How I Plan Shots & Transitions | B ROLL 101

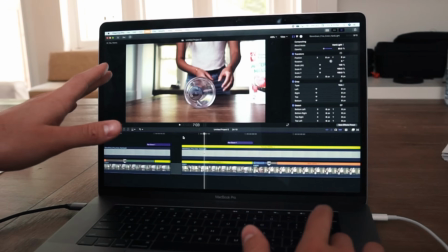first shot as you saw is sarah rolling this cup across the table she picks it up and places it down on the table but the important
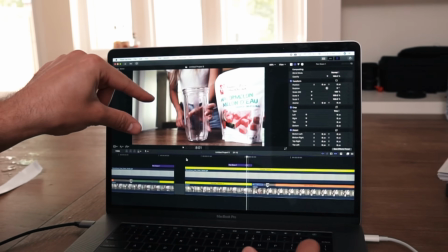thing here to realize is that as she's placing the cup on the table we have a tilt down motion with the camera you can see it goes
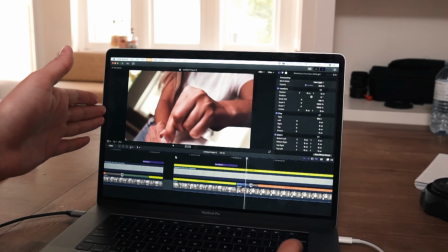down and that leads us into our next shot which also has that same downward motion right before she starts peeling open that bag if we play
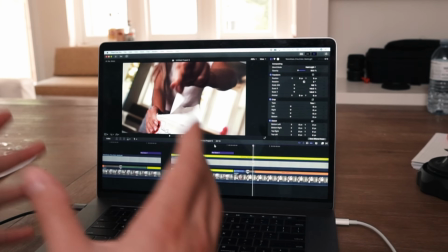it back you'll see down down and that's why the two clips kind of tie together the thing is a lot of what you're seeing right now is
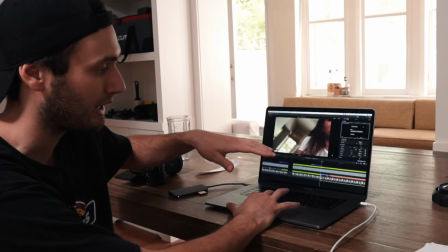actually achieved in editing because if we disable this adjustment that i made to the shot you can see right here i have a bunch of keyframes on the
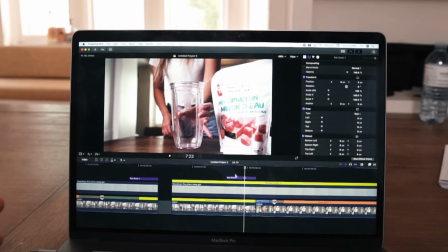rotation in the scale of the clip so if i disable those the two shots don't actually tie in together as nicely this is less of
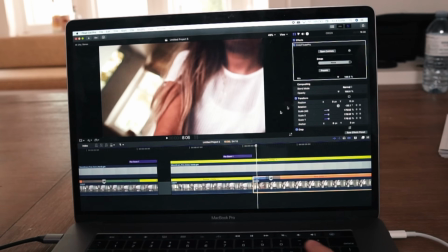a tilt down and more of a diagonal pan tilt which isn't what we want which is why i added that adjustment which makes it appear more like that tilt down motion so after peeling open that bag of watermelon the next logical thing to happen would be to somehow get the watermelon out of
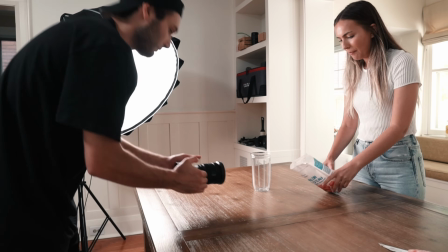the bag. I kind of like the idea of slamming the bag of watermelon down on the table and letting the chunks fly out.
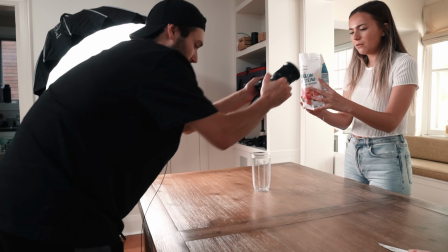Two, one.
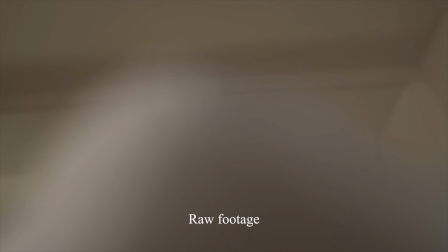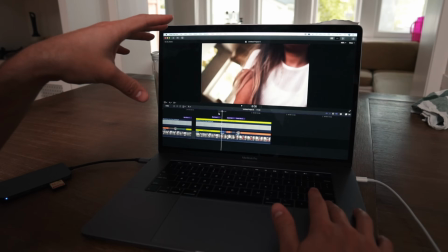So like I already showed you, she picks up the cup, places it down, takes us into this shot where she's peeling the bag open.
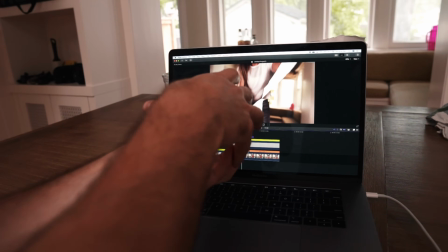And then as it's pulling away,
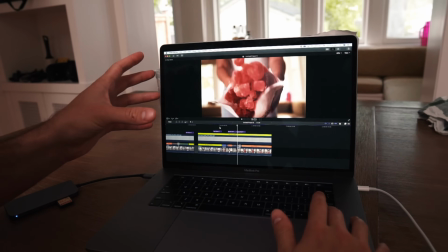we also have the pulling away movement in the next shot because it's pulling away from the bag as she hits it down and the watermelon flies out.
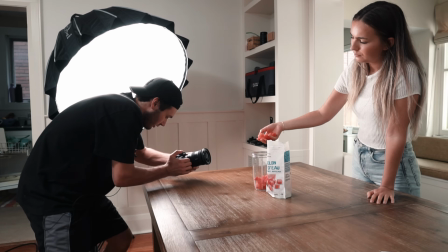Next step would be to get the watermelon into the cup. I think what makes the most sense is to just have Sarah drop the watermelon into the cup.
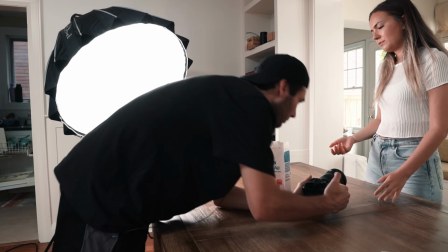We could do that in slow motion and it would look pretty good. When we're actually shooting this can totally change but this at least gives us an idea so that when we go to shoot I'm not standing there scratching my head wondering what to do.
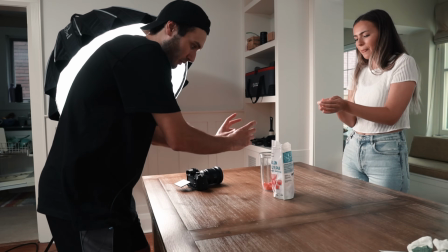So basically what I'm attempting to do is as she's dropping the watermelon I'm pulling the camera around and using
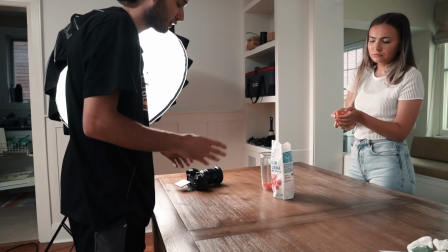the bag as some sort of mask to cut to the next shot and go. So the watermelon chunks go into the cup. The next thing that makes sense to me is that we add our lemonade. So obviously that's going to be lemonade pouring into cup.
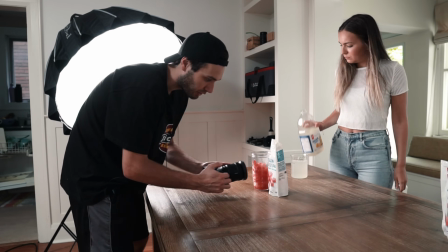All right, so we just ended off the last shot going into this bag of watermelon and the plan for this next
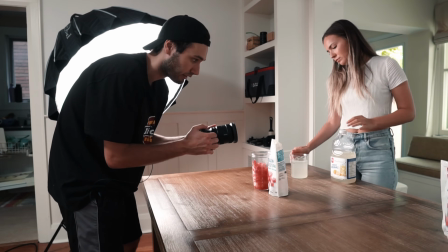shot is to start close up on the jug of lemonade and then fade those two clips together. Now, of course, after we add our ingredients to this cup, we're going to put on the blender lid so that twists on. We can write down twisting on the blender lid.
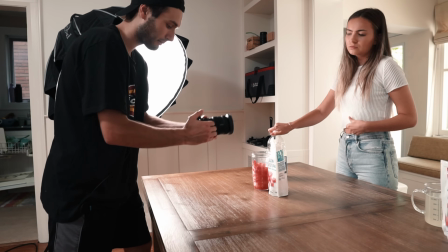I'm going to start close on the jug, pull out, we see it pouring into the cup, and then I'm going to do a quick whip downward, which will lead us into the next shot,
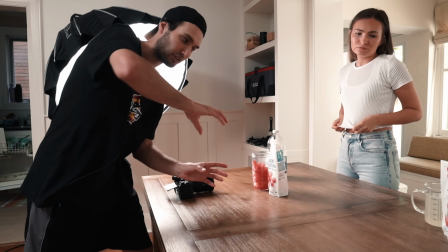which will be screwing the lid of the blender onto the cup. And go.
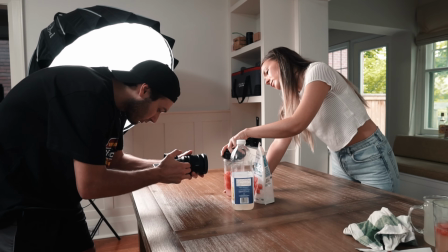Twist.
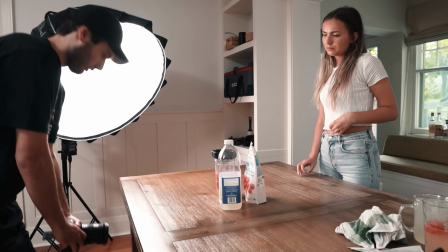I think I'm going to go down below after that. What's the next shot?
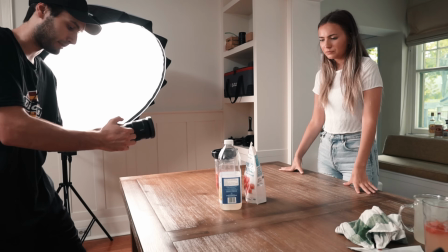So I think what I've decided is that to end the shot, I'm gonna bring the camera below the table here and then I'll use that as a mask for our next shot.
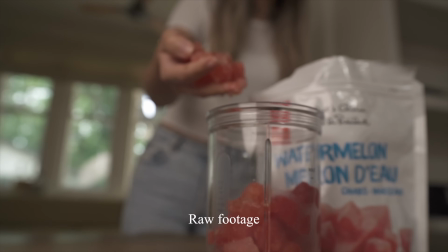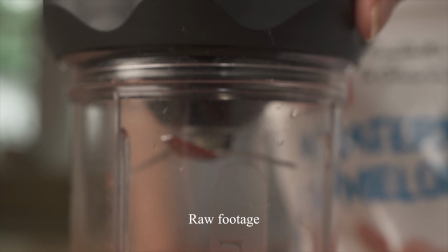So the blender lid goes on, next thing we do is we blend.
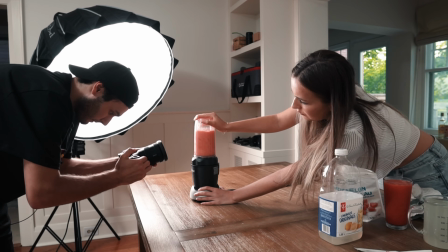After blending our ingredients and we have a smoothie, we can of course pour the smoothie into our drinking cup. So I'll just write down pouring smoothie. Is this a smoothie or a slushie? Slushie?
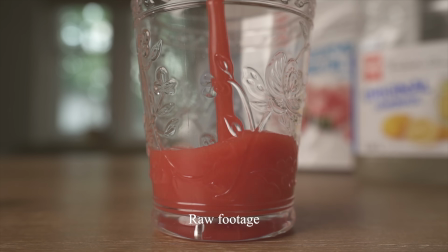Now we want our final hero shot, our ending shot. That could either be someone drinking the smoothie. I personally like to end things off with a sort of pack shot. So I'm thinking just glass with the smoothie on the table and adding the straw into the smoothie and then just calling it a day. So we're going to go placing straw in smoothie.